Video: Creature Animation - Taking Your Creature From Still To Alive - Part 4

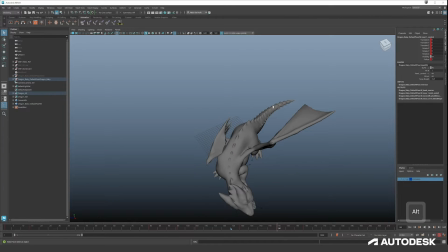260s
So most of the shape is not that great yet, but we had to have something of anticipation so we can go into the next pose of the storyboard, which is this one.
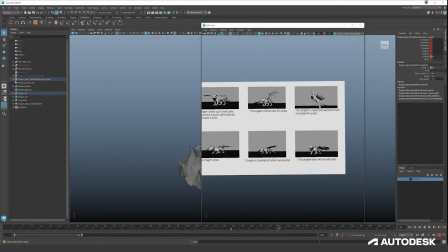273s
So we want to create this one, but to go from this one to this one, we need a big anticipation because it's going to be a big jump.
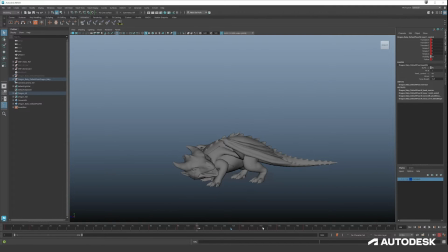282s
I took this pose and copied this here, just not the wing, and like changed the head a little bit so I have a bit of an indication of what kind of movement I want. So I want it to be like charging for a whip and then going down, stretch, and then go up, like in one big fast movement.
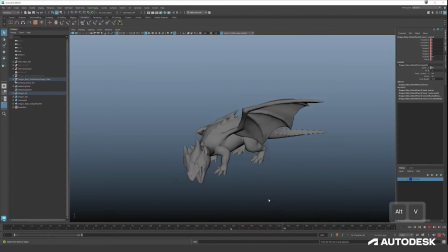302s
So the timing is still off.
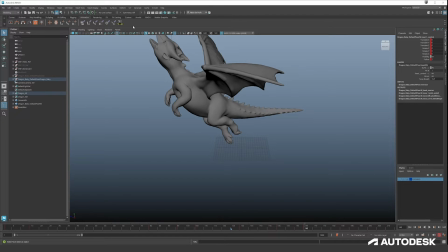306s
it can go all a bit quicker, but something that we can change when we're done doing the keys. Then this pose, so the start to fly pose. The most important thing about this pose is the shape.
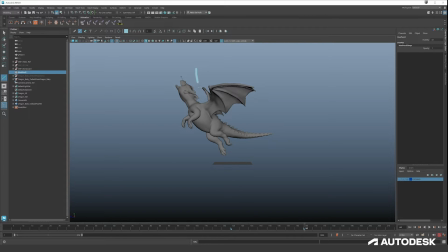323s
Remove this one. Okay, so here, if you look at it, we have a clear arc in the body, and we see a little bit of the back wing, but not so it's breaking the silhouette.
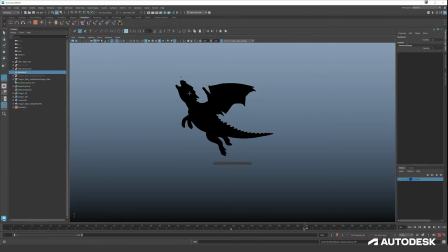338s
So if you look at the silhouette, it's very clear what we're looking at. It's a dragon, we see two wings, see the face, we see all the paws. So yeah, that's something you should aim for in your animation. That's an expose.
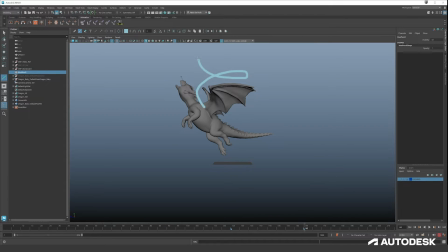354s
And now let's try to give it a cool twirl and then the highest point here.
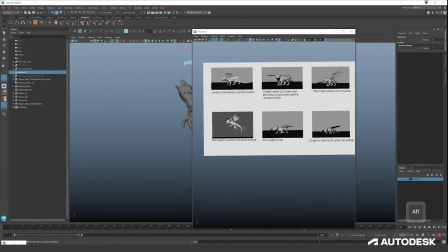362s
So we can go to this pose. This is our next pose that we should work towards too.
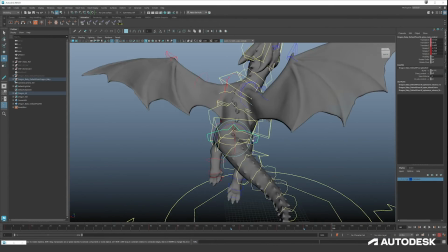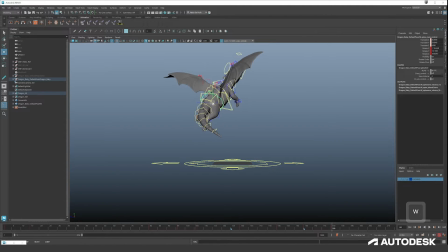380s
So this is a pretty hard part to really get the flow going. But everything is going to happen really fast. So all we need now is an indication and where we want to end.
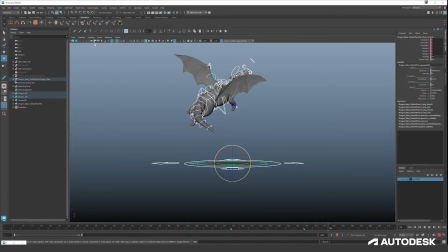402s
I think we can animate the camera as well a little bit, because we will be out of range for it otherwise. So here we are going up, so we can pull the camera backwards like this.
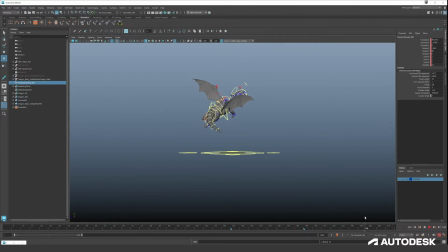420s
Now, something like this, yeah. I think at frame 200 we should be in our flying key. Okay.
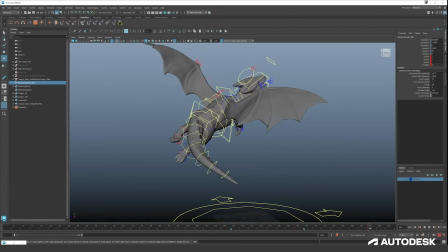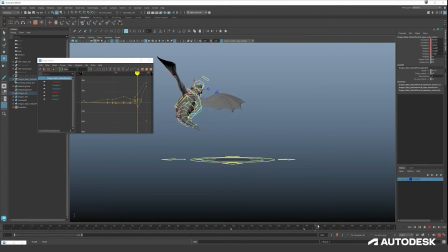443s
So now it's all about looking past the weird rotations and movements just to get the ID correct. And we can go back later to really check the curves. Yeah, let's put save. So now we have to skip.
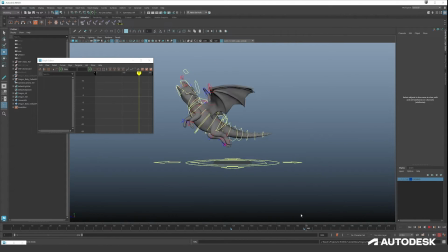464s
And to get like this weird curve completely correct, we can use our motion trailer.
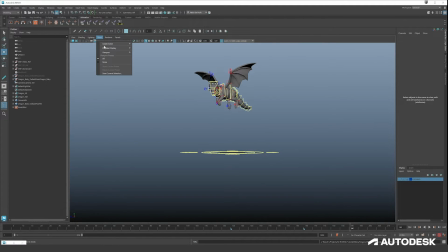472s
So let me show you how that works. Let's make sure we can showing everything.
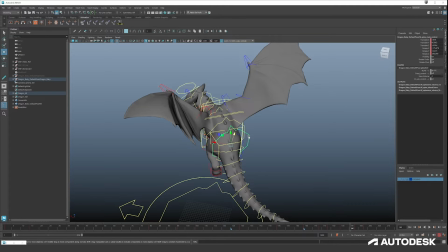476s
Okay. So this is gonna be the leading controller, right? So we're missing a lot of keys to get a good curve.
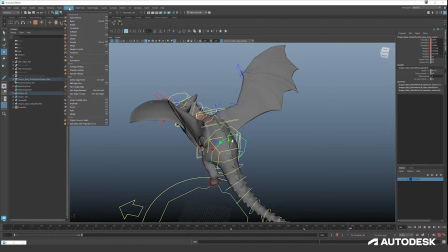492s
So let's start visualizing the movement that our dragging is doing by going to animation, visualize, create editable motion trail.